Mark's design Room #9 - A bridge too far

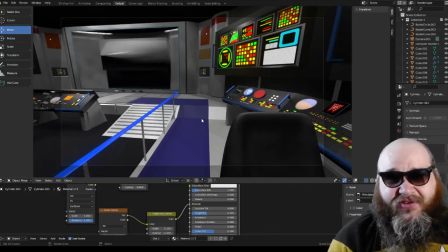[4:09]
It was so short, and we're so close to it. Do I need to comment on it? I don't know. This might be the last video before Lower Decks starts. I have no idea. So this bridge is animated.
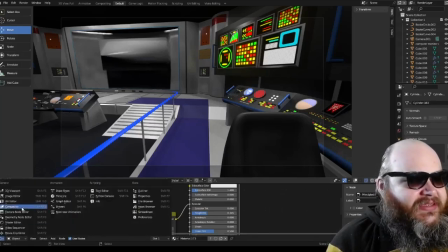[4:21]
I can go down to my timeline. Where are you, timeline? There you are.
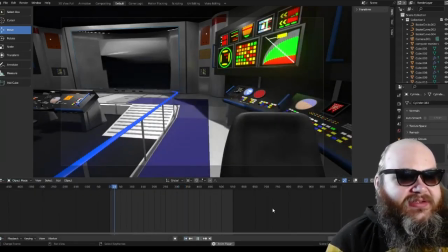[4:26]
Go back. Play. Check this out. Look, it's just like old Star Trek. Just a bunch of useless crap. What do they used to call it?
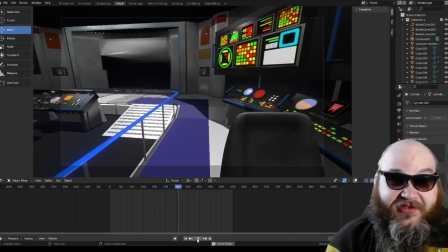[4:40]
GNDNs. That's what they used to call it. Goes nowhere, does nothing. GNDNs, right?
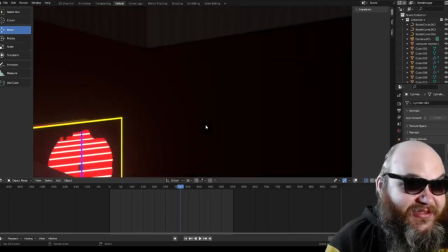[4:47]
Goes nowhere and does nothing. That's what all this stuff is, really, in a nutshell. It all just goes nowhere and it does nothing.
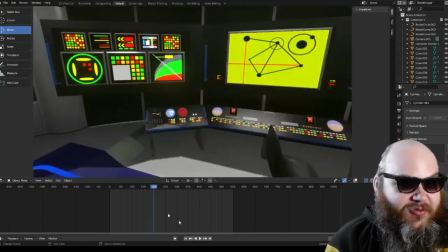[4:53]
But, I mean, the idea is that while watching it, you think things are happening.
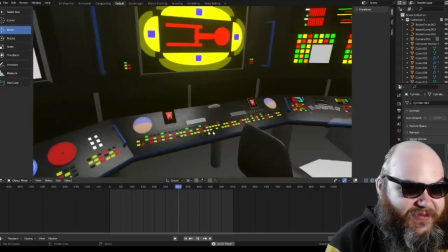[4:58]
Oh, look, these things are flashing. That's cool. This little screen here changes at some point, too.
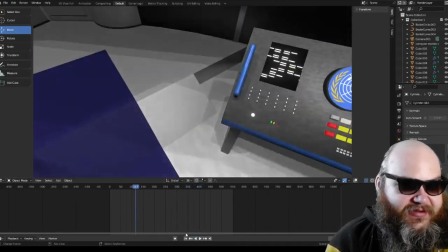[5:04]
Doesn't it? Yeah, look. It's whatever that is.
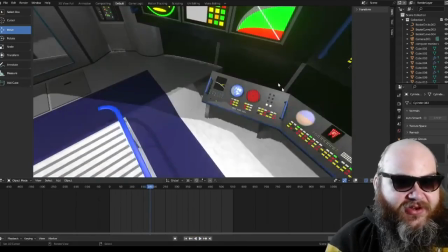[5:09]
And then eventually, it switches to that. Here's your tactical station. I removed the chair, by the way.
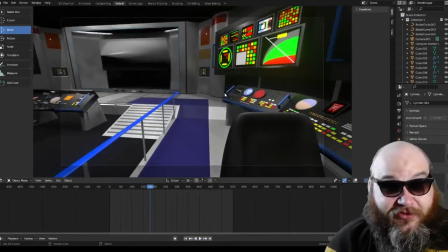[5:14]
One of my ideas for this refresh was to move closer to the screen and make the screen unrealistically big. Remember, the screen in TOS used to be small, and this is indeed an old ship. But now we have a gigantic screen, not in keeping with Star Trek of that era at all.
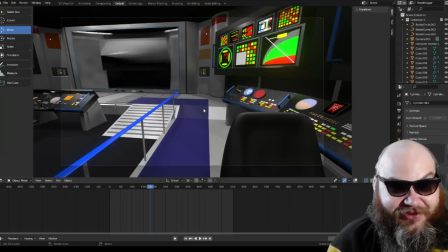[5:30]
And I moved closer to the screen. I got rid of the tactical position. So the person who was supposed to be a tactical here, I got rid of their chair.
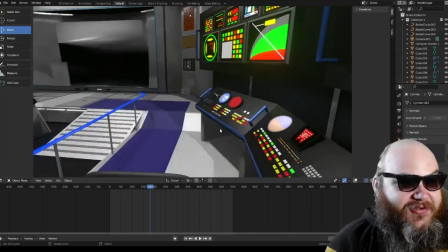[5:36]
Uh-oh. And I moved a little bit closer in so you can get more action on screen.
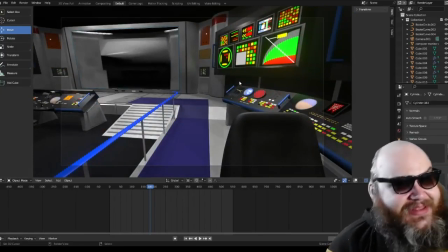[5:43]
You want, your real estate for your screen is important. But at the same time, my videos have to look different.
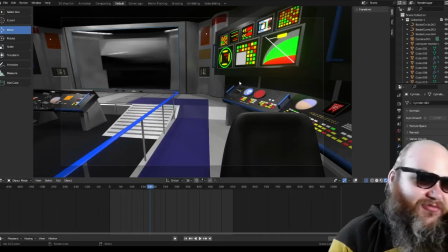[5:48]
They have to look materially different. Every frame should not look like anyone else's frame.
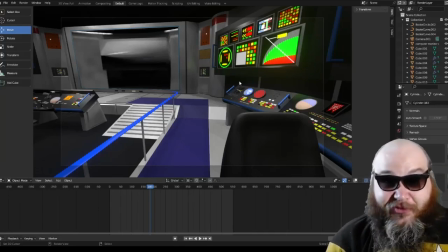[5:53]
And we achieve that by being on this bridge. For better or for worse.
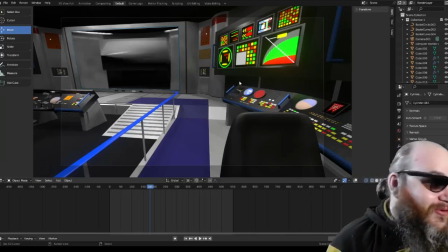[5:58]
I know what I want to do, and it's probably worse. But I like to design things.
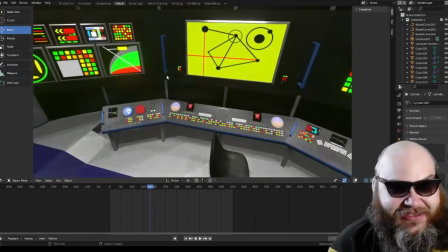[6:03]
That's the only thing I care about, really, is designing these 3D assets. Here we have speculars.
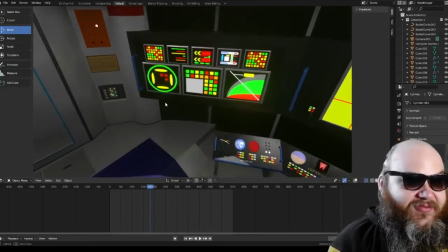[6:09]
We have bump maps. We have bloom lighting. We have screen space reflection.
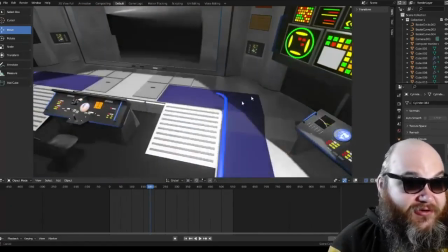[6:16]
And all these advanced features that came along with the new Blender version that we ported this into.
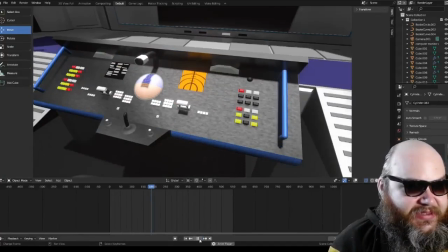[6:22]
Our pilot chair. The buttons on this do light up.
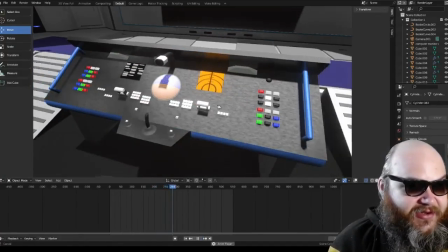[6:27]
We've got a little range finder, some throttles,
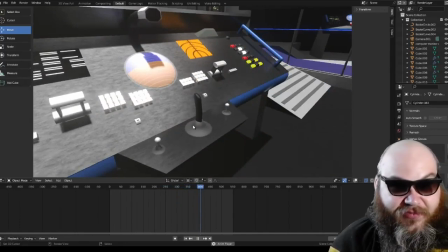[6:32]
fine-tuned throttles, maybe for translating the ship around with the RCS thrusters.
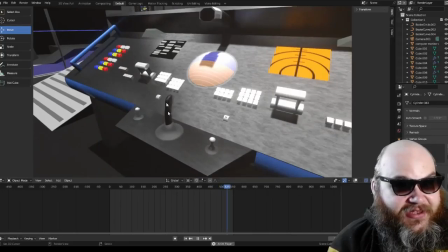[6:37]
I don't know. You got your flight stick. Got that thing from the cage.
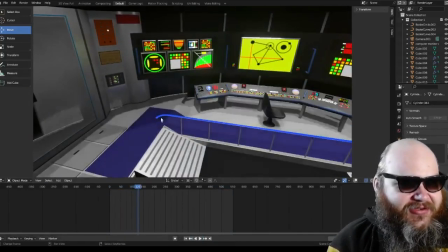[6:45]
And you might be wondering, hold on, how does the screen work? I don't understand. Where's the screen?
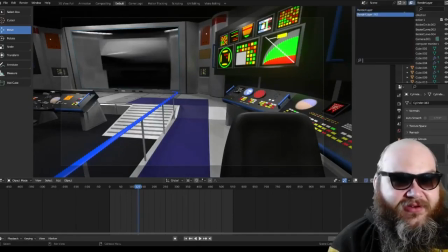[6:50]
It just seems like there's nothing there. Well, that's in the other render layer. See?
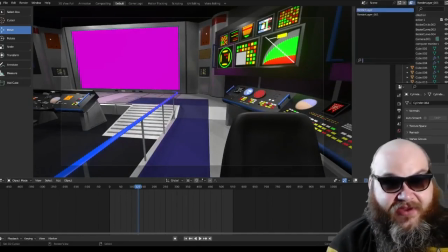[6:54]
And the reason we're doing that is so that when I composite the final image together between these two, we don't have light spill. You see, in this version of Blender, that magenta screen that's meant for the chroma key is actually casting a slight pink light or magenta light on the rest of the scene.
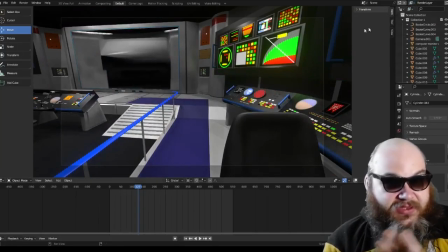[7:11]
And you don't get it here, which is how it should look. So when this is all done, I'll be compositing them in post so we don't get that light spill. As of right now, if you do a screen space reflection in this version of Blender, it takes into account whatever is on screen.
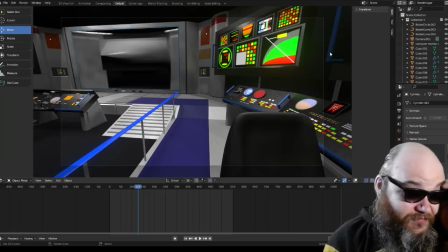[7:27]
I can't get around it any way I can, as I can figure out. Old version of Blender, I could get around it and avoid that light spill. I can't really do it here. It's just different. This is Blender Eevee, the rendering engine. The old 2.7 engine is, I think it's just called Blender Render, which is still my favorite.
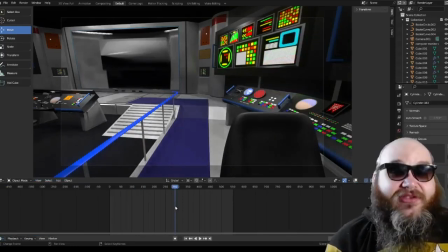[7:45]
But Eevee's pretty cool too. And it's not just, we didn't just update this to look better. We updated it for performance. Blender Eevee performs a lot better on my now old computer.
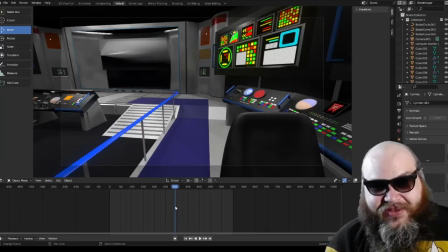[7:58]
And my computer, it's 10 years old now. I built it 10 years ago.
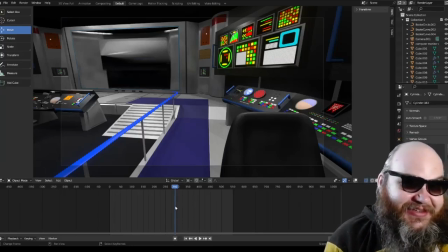[8:02]
It's getting a little old, and I'm getting a little bit scared that it's just going to blow up one day, and I can't afford another one.
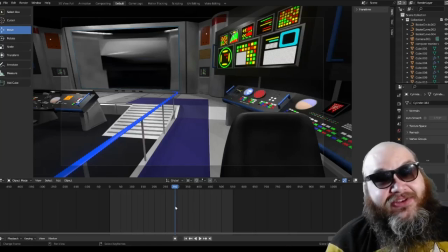[8:07]
Should this computer blow up, that might be the end of the channel. Say it ain't so.
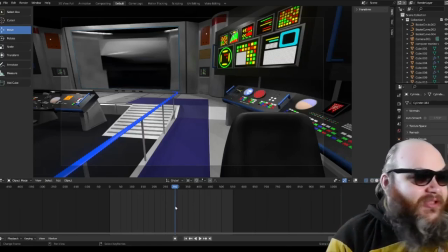[8:13]
But Blender Eevee performs a lot better.